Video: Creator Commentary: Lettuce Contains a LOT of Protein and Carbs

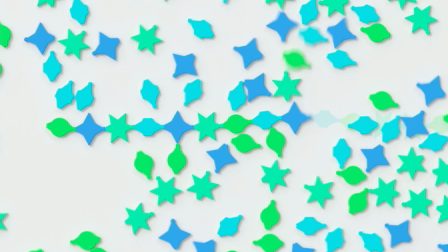So that's one of the tricky things about doing simulations and timing simulations to narration is you're kind of working within like, okay, I got like four seconds for this shot. What does that mean? And so you might notice that there's a lot more of these units than in the previous shot.
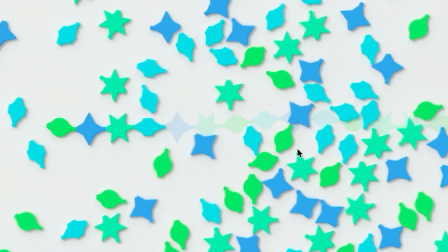The more units there are, the more likely one of the correct type is gonna jump into place.
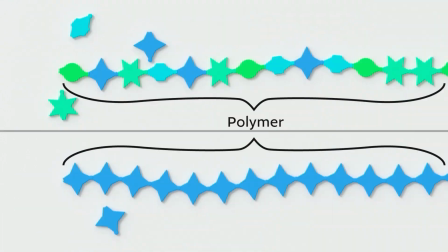So yeah, here are the exact... skip ahead a little bit.
...illustration classes a bit unusual.
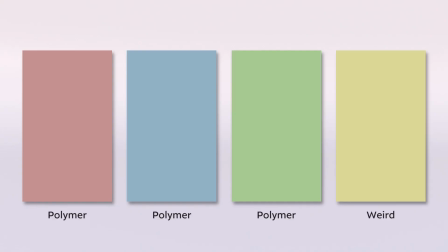We'll see why.
They are proteins and lipids like fat big part of nutrition we have a little bit of a lull in the visual uh interest in this part of the animation but i'm hoping that not too many people get bored and fall off at this point because there's lots of good stuff to come here
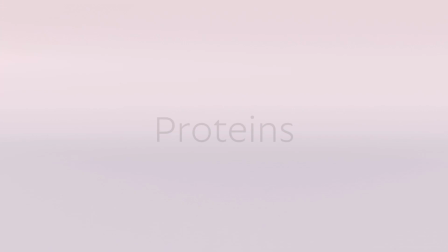we can just jump ahead like proteins use monomers linked together kinds not
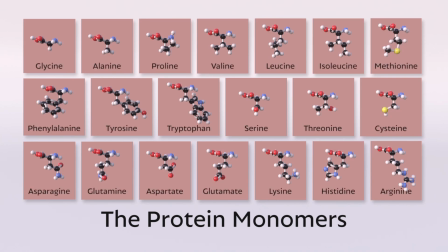five here they are the ingredients list if you will one of the things that I found was interesting when I was setting up this image is that it really hit home the utility of 2D chemical drawings.
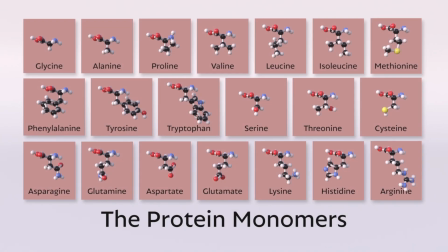There's a temptation to think that a 3D model provides more information than a 2D drawing, and in a lot of cases that's true. You can explore the 3D model by, you know, moving around it and you can see the dimensionality of it and the contours of it, whatever. But in this case, when you have amino acids,
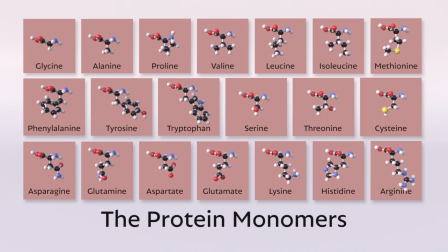there's no one single viewpoint that gives you the whole structure with the clarity that a 2D drawing does.
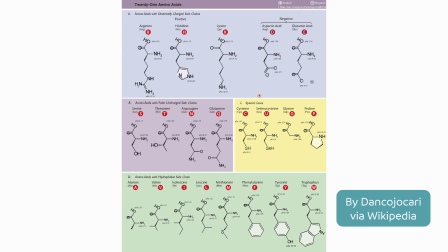Also, they're a lot easier to produce, etc, etc. I still think this is a cool way of seeing all the amino acids,
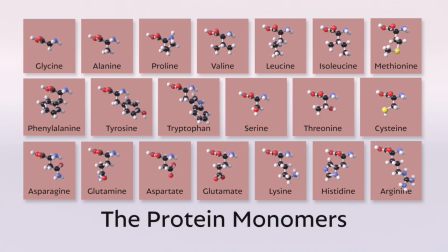but it's not like the most clear if you wanted to actually figure out how all of the atoms are arranged.
these monomers are called amino acids you've got a bunch
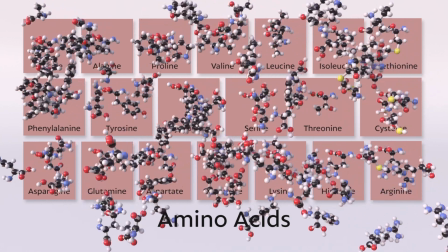of each of these floating around inside you and if we start assembling i'll
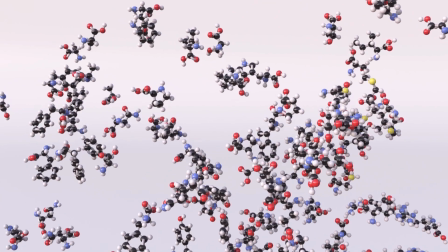let you guess how i made that shot well just wait and see so let's start
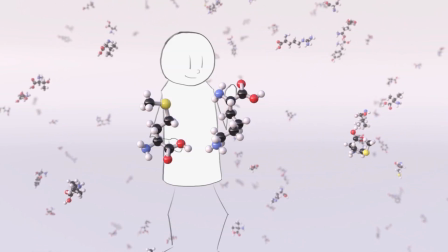with one of these and then one of these and stick it on and one
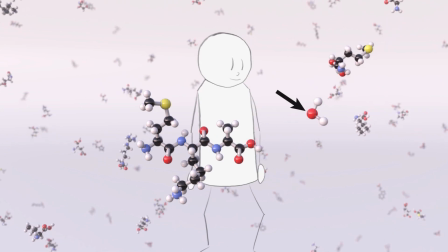of these and hey what's going on okay so this one is another assembly process and in this case there's a lot going on because i want this 2d character that i'm going to draw after the fact to be grabbing amino
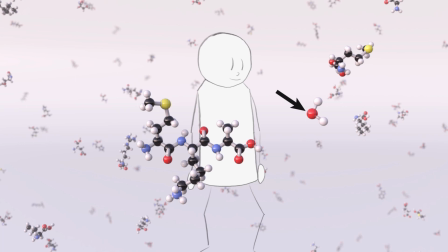acids out of the air and sticking it on to the full peptide chain at specific times right i have narration that's going along with this specifically so in this case what i opted to
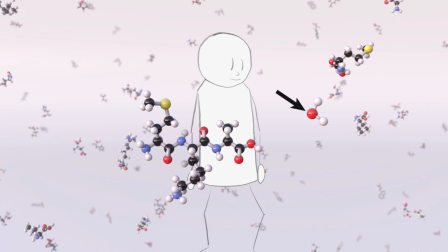do is figure out when I want each of those amino acids to be put on the chain, reverse that timing, and break down the full polypeptide chain so that this is one of the examples of something actually going backwards.
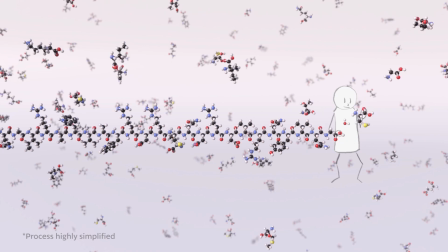So if we play this backwards, yeah,